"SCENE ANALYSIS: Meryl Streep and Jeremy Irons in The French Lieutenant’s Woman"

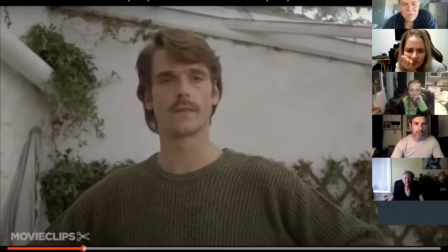(28:54)
Then this is his Miss Woodruff, his first Miss Woodruff. That's exactly the right frame for that.
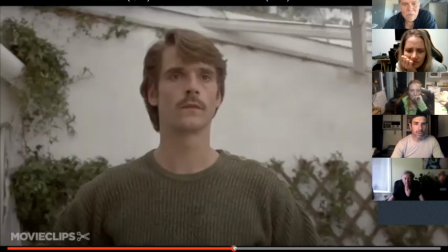(29:00)
And then this is his second Miss Woodruff. So it's the exact same frame. And the actors have to completely shift it up.
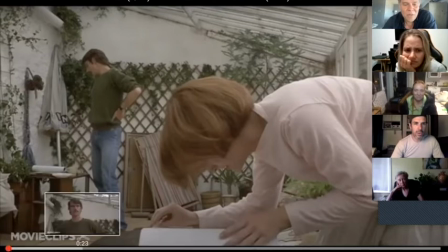(29:10)
So there's these parallels. And the other one that you want to watch for the parallel is her walk.
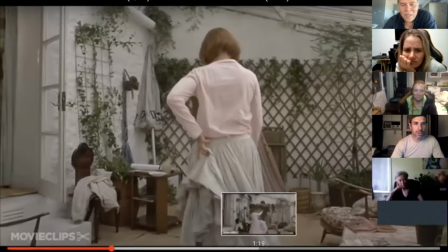(29:14)
How she walks across this time compared to how she walks across that time is stunning.
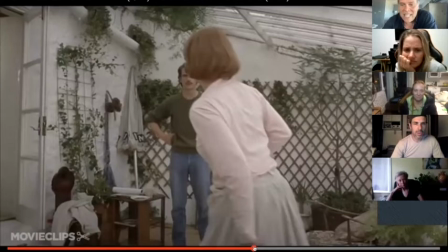(29:20)
It's the exact same frame. It's the same shot. But it's the actor who's completely shifted her objective and her understanding of it, And I think, interestingly, is in the writing, he holds back the third act to when she runs away.
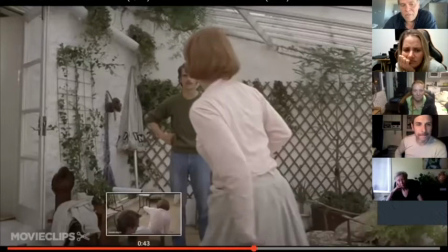(29:36)
And it's actually not correct because in the writing, interesting, it's Harold Pinter, he's a genius and all that, but she falls, Act One, let's start again. She falls, act 2, we're into act 3. So the shift should actually come on the fall.
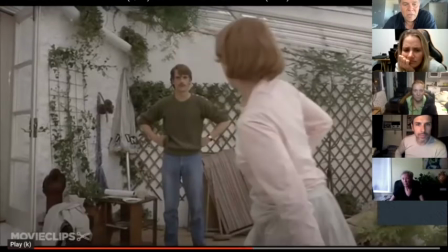(29:51)
And the fall's done brilliantly if you look at it, because they match her fall to the fall in the woods.
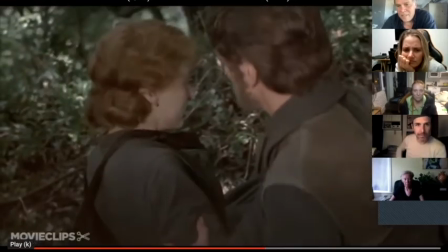(29:57)
Watch. Isn't that great? So watch, let's go back to this.
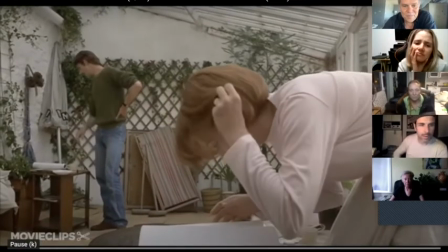(30:02)
Ready?
I suddenly see you. You've got your dress caught in the brambles. I see you.
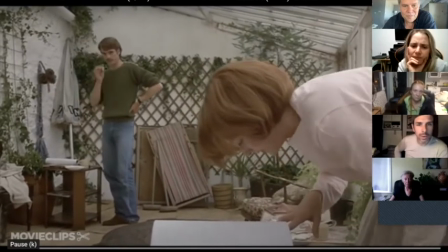(30:07) Then you see me. We look at each other, and then I say, Miss Woodruff. All right.
Like that's the best.
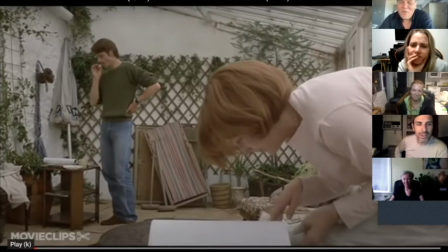(30:14)
That's the best use of the words "all right" ever. She's like, "All right," like I don't want to be here. I'm not really into it. Isn't that great? She just like just even look at him. All right, all right. Right.
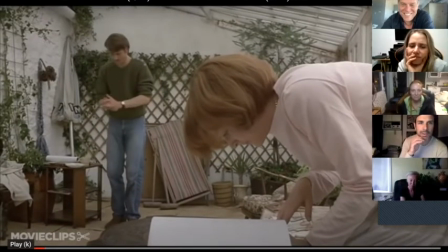(30:29)
Why is she studying the script? She has 2 lines of dialogue.
I see you.
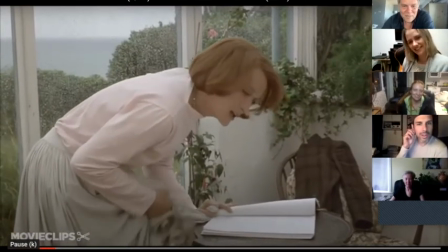(30:35)
Get your coat caught in the brambles. Watch this. That's the worst acting ever.
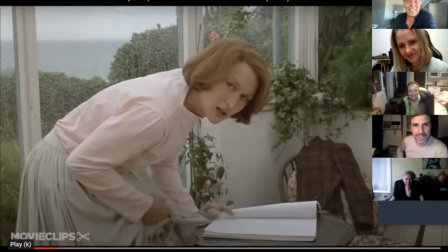(30:40)
Meryl Streep has the award for the worst acting ever of somebody acting, which is classic because it's Meryl Streep.
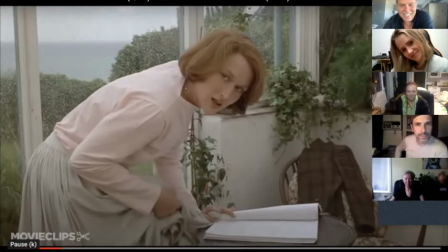(30:46)
But look how bad her acting is. Right. It's like coquettish and silly. And so you're like, why is she doing that, this actress? Why is she playing that?
Now I'm looking at you.
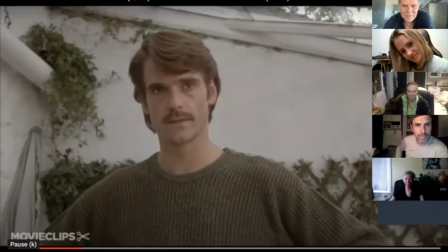(30:57) You see me, See? Miss Woodruff.
And look at his Miss Woodruff.
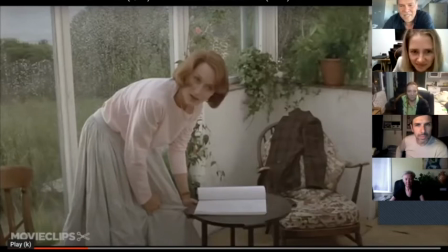(31:04)
It's devoid of any love. It's an empty line of dialogue.
I'm looking at you. But now you come towards me to pass me. It's a narrow path and it's muddy.
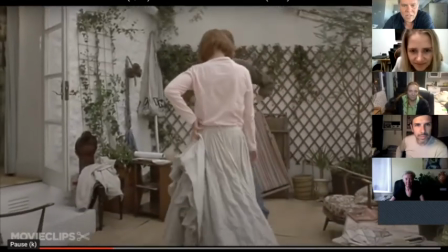(31:14)
Look at that walk. Look at that You walk. slip in the mud.
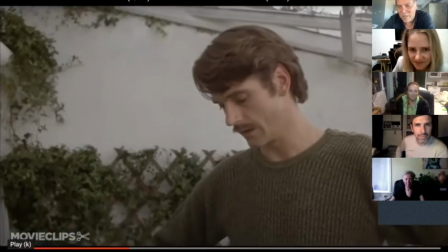(31:20)
He doesn't say beautiful. He just looks away. Instead of going, oh, beautiful, he's just like, oh, Jesus Christ. He looks at the script. Like, can we find another actress?
And then And I help you out.
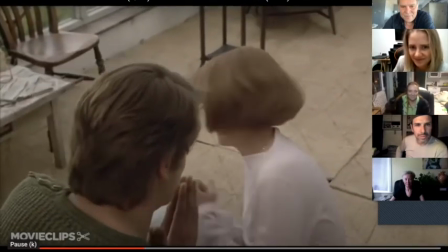(31:30) Let's just do it again, okay? All right.
that's the greatest moment in the whole scene.
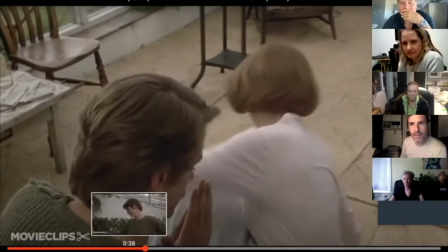(31:36)
What's going on with her in that moment? I think she's not trying at all.
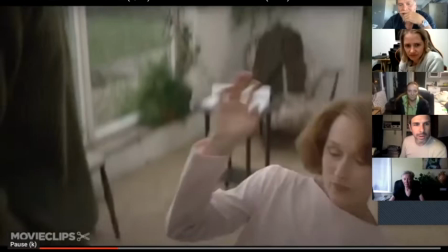(31:42)
This whoops, like she's hardly even trying to act at all. And then she's like, ow.
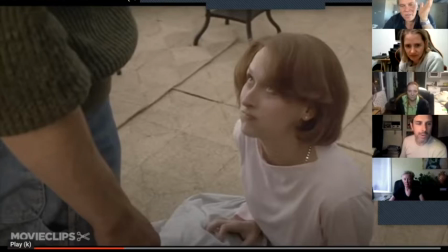(31:47)
So she's out of character. So she's not in character. She's just, unless she looks up like, I can't do this rehearsal.
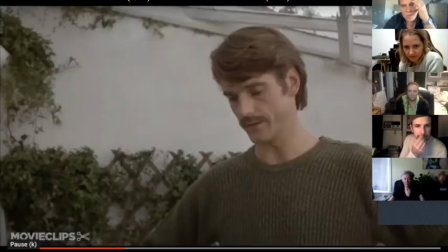(31:55)
And she's sabotaging the rehearsal. And he's like, oh, Jesus, I don't know if I can act with her.
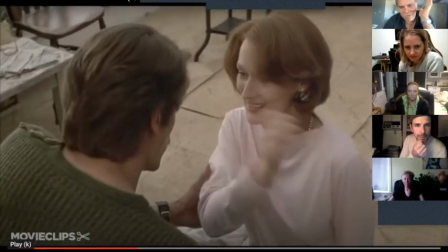(32:01) Help you out.
And then she refuses to let him touch her. And that's very important because act 1 to act 2 is like, don't touch me. Act 2 to act 3 is touch me. And then the end of the scene is don't touch me.
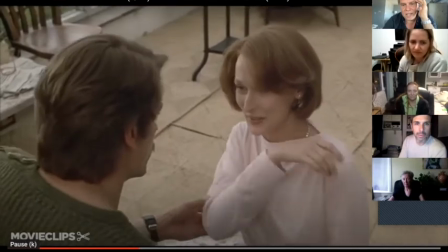(32:14)
And so she says, Do it again, okay? let's just do it again, okay? Yeah.
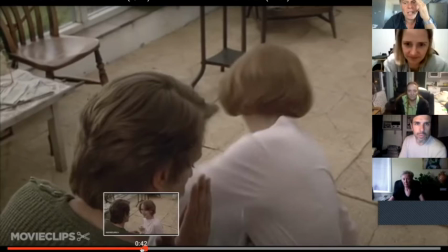(32:17)
But if you pay attention to that, that's a woman who's trying to shut down any potential romance. She's basically clearly wildly attracted to him and doing her best to not allow it to happen.
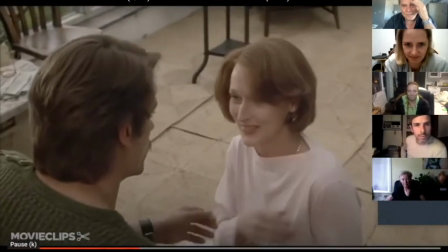(32:32)
Watch.
And I help you out. Let's just do it again, okay? All right. Do it again.
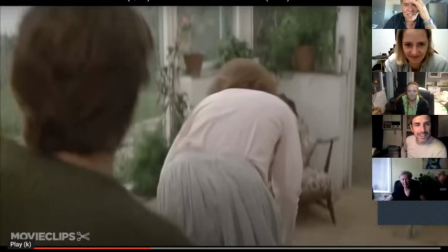(32:38)
If you pay attention to it, that's like, oh, that she likes him. And he misses the whole boat. And then you have this exceptionally beautiful filmmaking, which is end of act 1, right?
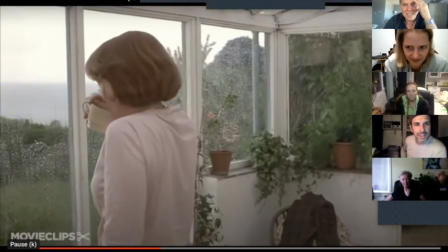(32:52)
She has her coffee, which is her inebriant. He has his cigarette, which is his inebriant.
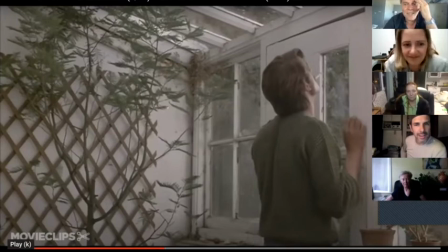(32:56)
And God ordains there's going to be a change by the thunder.